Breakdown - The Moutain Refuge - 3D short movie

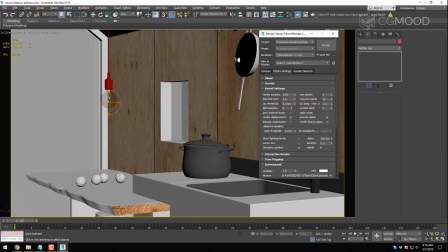[12:05]
Okay, so on to this sort of detail of this corner here.
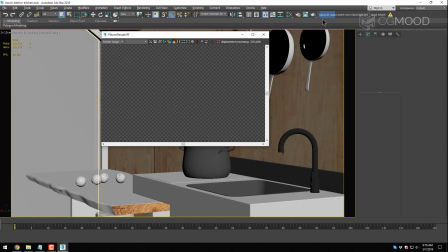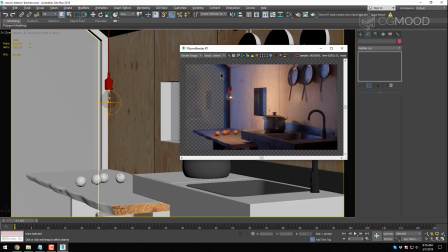[12:22]
And here the light is changed because it starts like getting darker. So instead of using a HDRI, I've been using
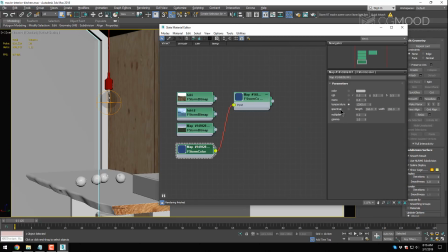[12:40]
plain color here, where set on temperature and
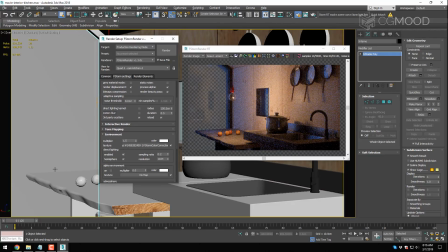[12:50]
into the environment slot. Okay, and tone mapping is pretty much the same. I never touch it because I want to keep things low contrast and flat.
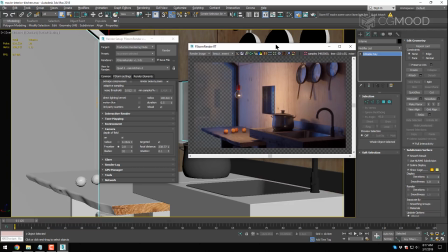[13:04]
I want to keep all the details because I want to have freedom in post-production.
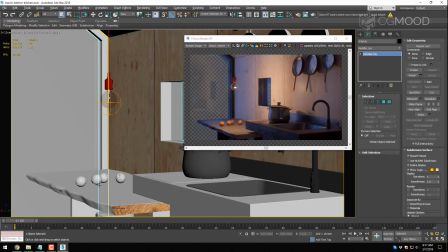[13:13]
As for the movement, here is
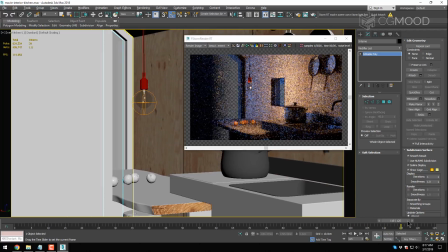[13:18]
always linear, and it ends with a foreground element which is completely out of focus because
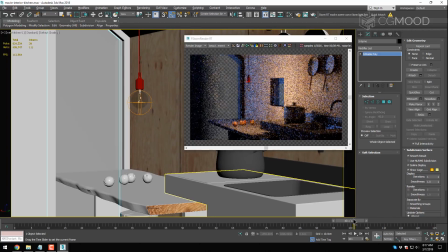[13:27]
it looks like you're watching from the outside, for example.
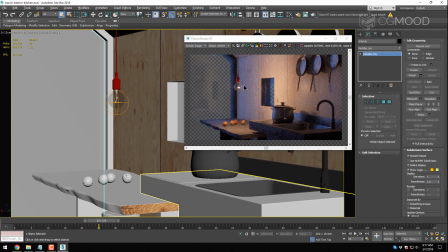[13:32]
No, and as you notice, I have put another light here to balance the overall colors of the image,
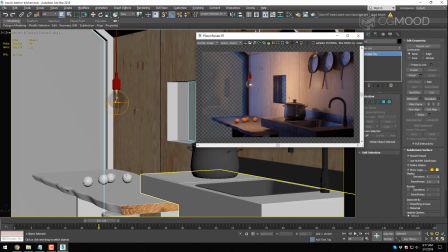[13:41]
so the bluish get slowly balanced with the orangish colors, and following the theory of colors, it works pretty well.
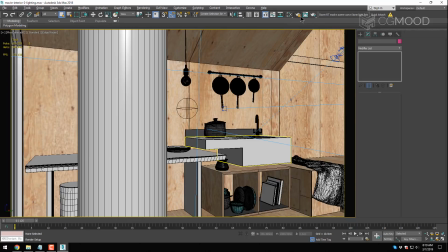[13:58]
And this is the lighting scene.
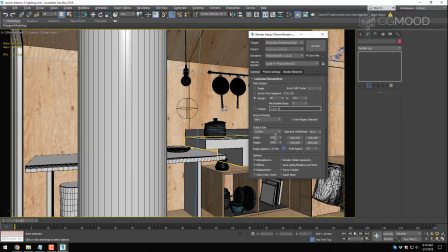[14:02]
Still the same light, bluish light, with the lighting effect going in.
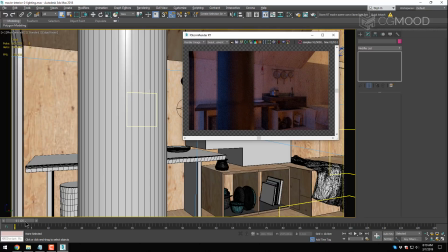[14:12]
So let's see how it looks. Okay, camera movement is very linear,
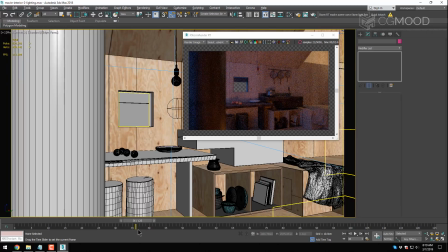[14:23]
and actually I be cropping the movie later on
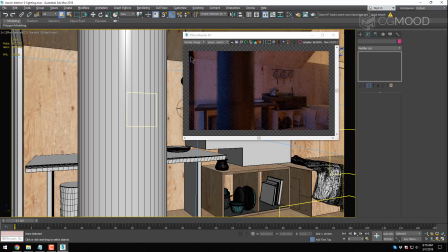[14:28]
because I didn't like this empty part here from the beginning.
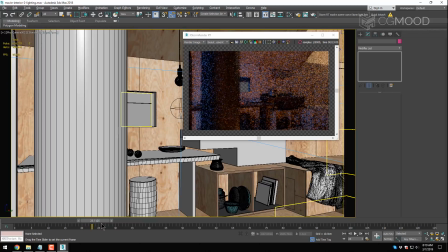[14:33]
So my real movie will be starting from here, about here.
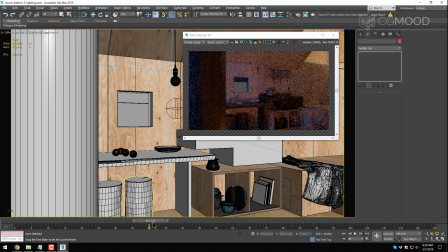[14:40]
And let's go forward, and you can see the overall scene.
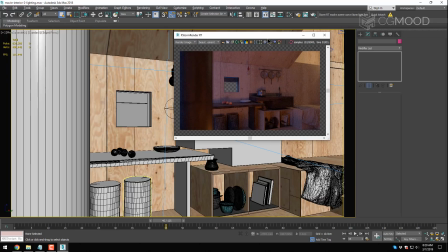[14:46]
It's pretty much like the previous one. As for the lighting, it's the same.
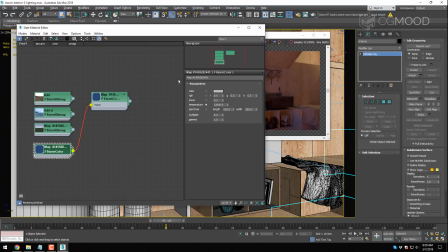[14:51]
So we have a plain color and same environment power, etc.
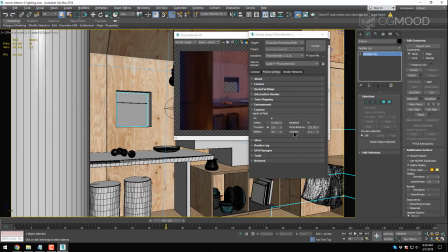[14:55]
Same tone mapping.
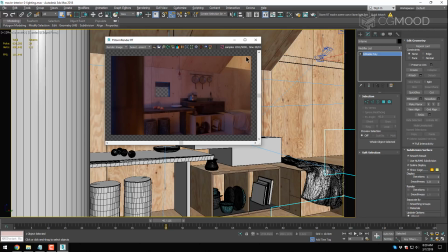[15:01]
And I put a light here just to make people understand that there is something upstairs. There is actually something. There is a bed, and also to balance the image with cold tones and warm tones.
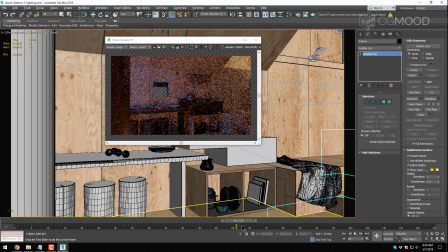[15:19]
Okay, so at some point here you can see this
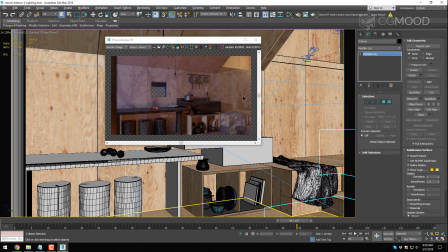[15:26]
lighting effect that goes inside the building. So you can clearly see the shadows on the trees. I don't know if it's a real effect, but it works.
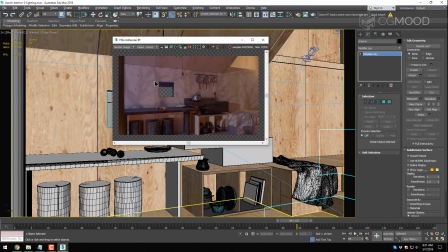[15:41]
Actually, the real effect is much more brighter, but I didn't want to lose
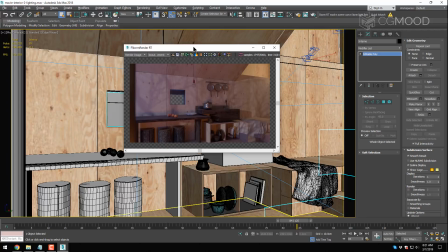[15:47]
the feeling of the image, which is focused on the project. Okay, so I've been keeping the effect quite subtle, actually.
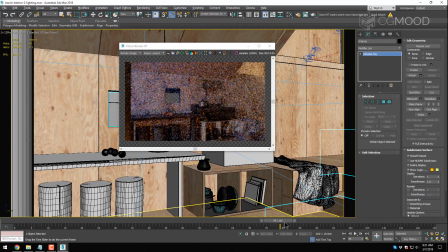[15:57]
So how did I achieve this lighting effect?